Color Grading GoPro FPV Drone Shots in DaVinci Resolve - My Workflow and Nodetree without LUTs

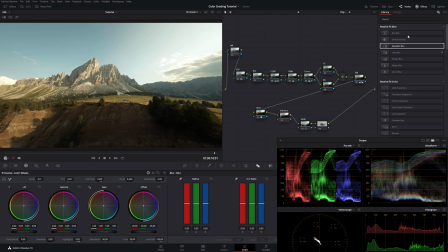12:49 Dehancer is a paid plugin,
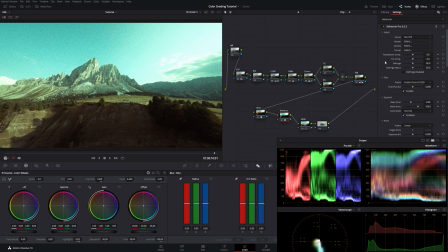12:52 which is basically an emulation for film stocks, and it enables you many, many features which are just so nice. First of all, we get to choose a film stock of our liking. Then we can go for film grain, we can go for halation, we can go for bloom.
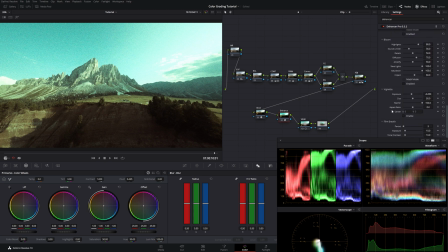13:12 It's just amazing, amazing, amazing. First of all, though, we need to change the color space from Rec 709 to DaVinci Wide Gamut Intermediate, because we are in that color space, obviously. Then we go down to film stock. We can choose a film stock of our liking.
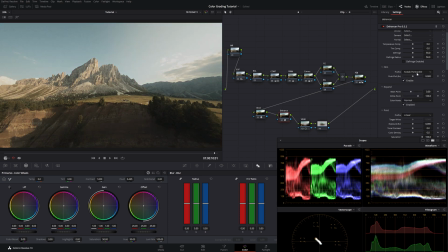13:31 I most of the time just go through them and choose one which I really like, or which is doing something very nice to the picture. I guess I could go with Kodak Gold right here. Then we can play around with the sliders a little bit.
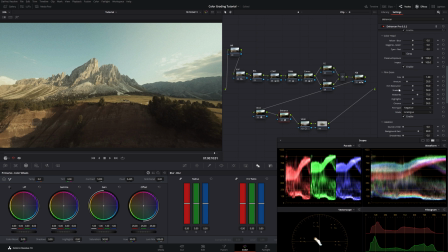13:49 Then we go down for the film grain. For the film grain, I always go for the film resolution and push that up to the maximum, just so we keep our detail alive, and go back on the shadows, midtones, and highlights of the grain, because it's just so strong. Then we go on for halation.
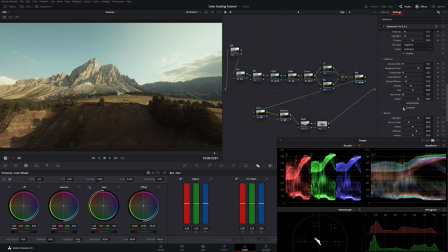14:08 I really like halation.
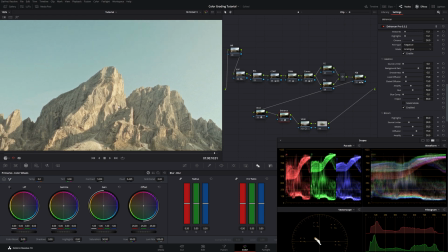14:10 If you don't know what halation is doing, it's creating a very nice fall off around the highlights, which is usually only on analog footage.
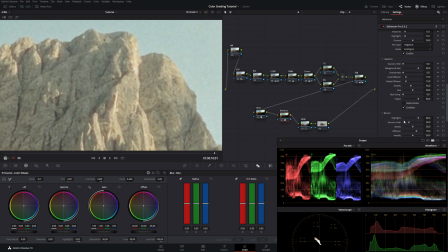14:19 So let me show it to you. If I crank it up all the way, and now I disable it, enable it, so you can see what it's doing.
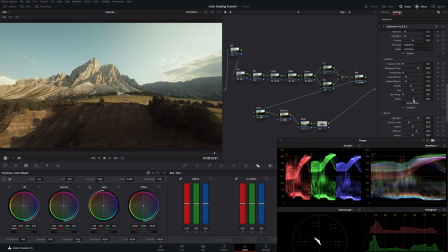14:29 And most of the time I keep this very subtle, just a little bit, not too much. We don't have to overdo it. It's all about the small changes.
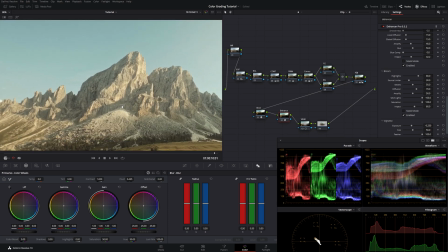14:40 And for the bloom, I also do sometimes enable bloom, also dial it back.
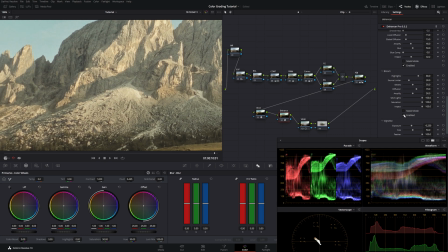14:48 It's also creating a very nice, yeah, glowing feeling, making it look very, very pleasing to the eye, in my opinion.
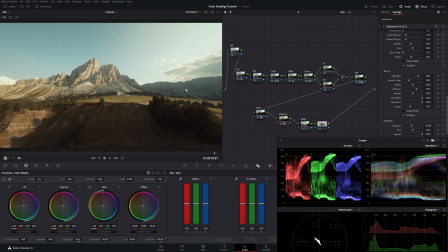14:59 So let's see what we did with the dehancer node. I deactivate it, or activate it. As you can see, we lowered our contrast a little bit.
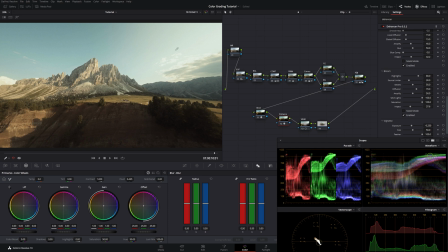15:13 Our highlights are not peaking anymore. We crushed them down. Same goes for the shadows.
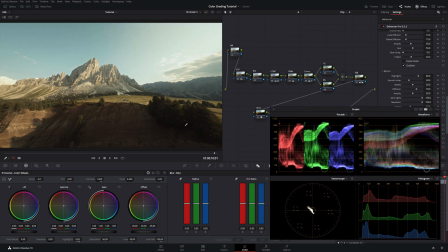15:19 Also the shadows, if you look at the scopes right here. Also for the shadows, we raised them a little bit through the film stock. It's just making the footage look much more, I don't know, pleasing and way more delicious in my opinion.
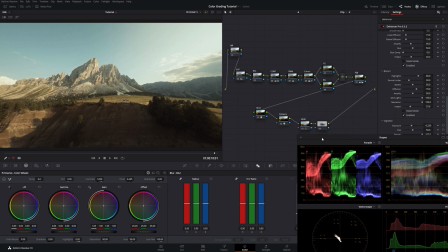15:38 But as I told you, this is just optional. We don't have to do this. I already like it this way as well,
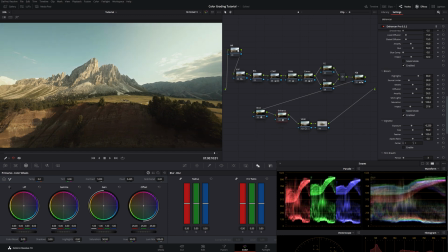15:45 but I always want to go a little bit further. Last but not at least, we go to noise reduction and we go there and go for 3 frames, crank that up a little bit around 6-ish. We go to spatial threshold, unlink luma and chroma and push in some chroma to about 6-ish as well. I do this just to clean up the footage a little bit.
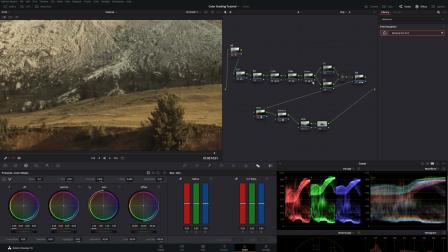16:09 If we do some contrast pushes and we twist the hues, we get some
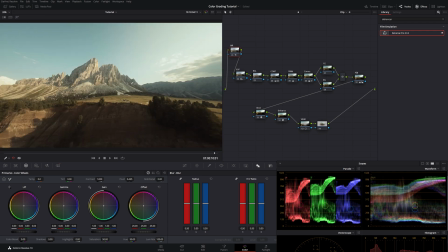16:16 noise, and to counter this I introduce some noise reduction most of the time, especially on the shadows.
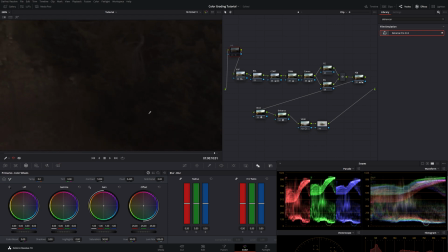16:24 It's very minimal, but it does help.
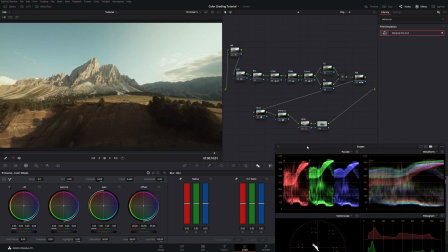16:29 Then finally, if we want to, we can go for a vignette, which most of the time I do, just to keep the eye locked onto the center.
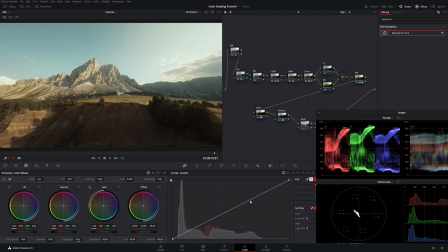16:39 We go in here, move this to the side, and just pull it down a little bit.
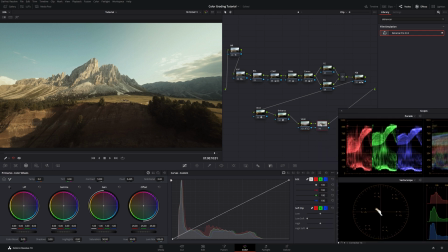16:47 Don't go too crazy. We could also then go for this note and push it up. And let's see what we did here.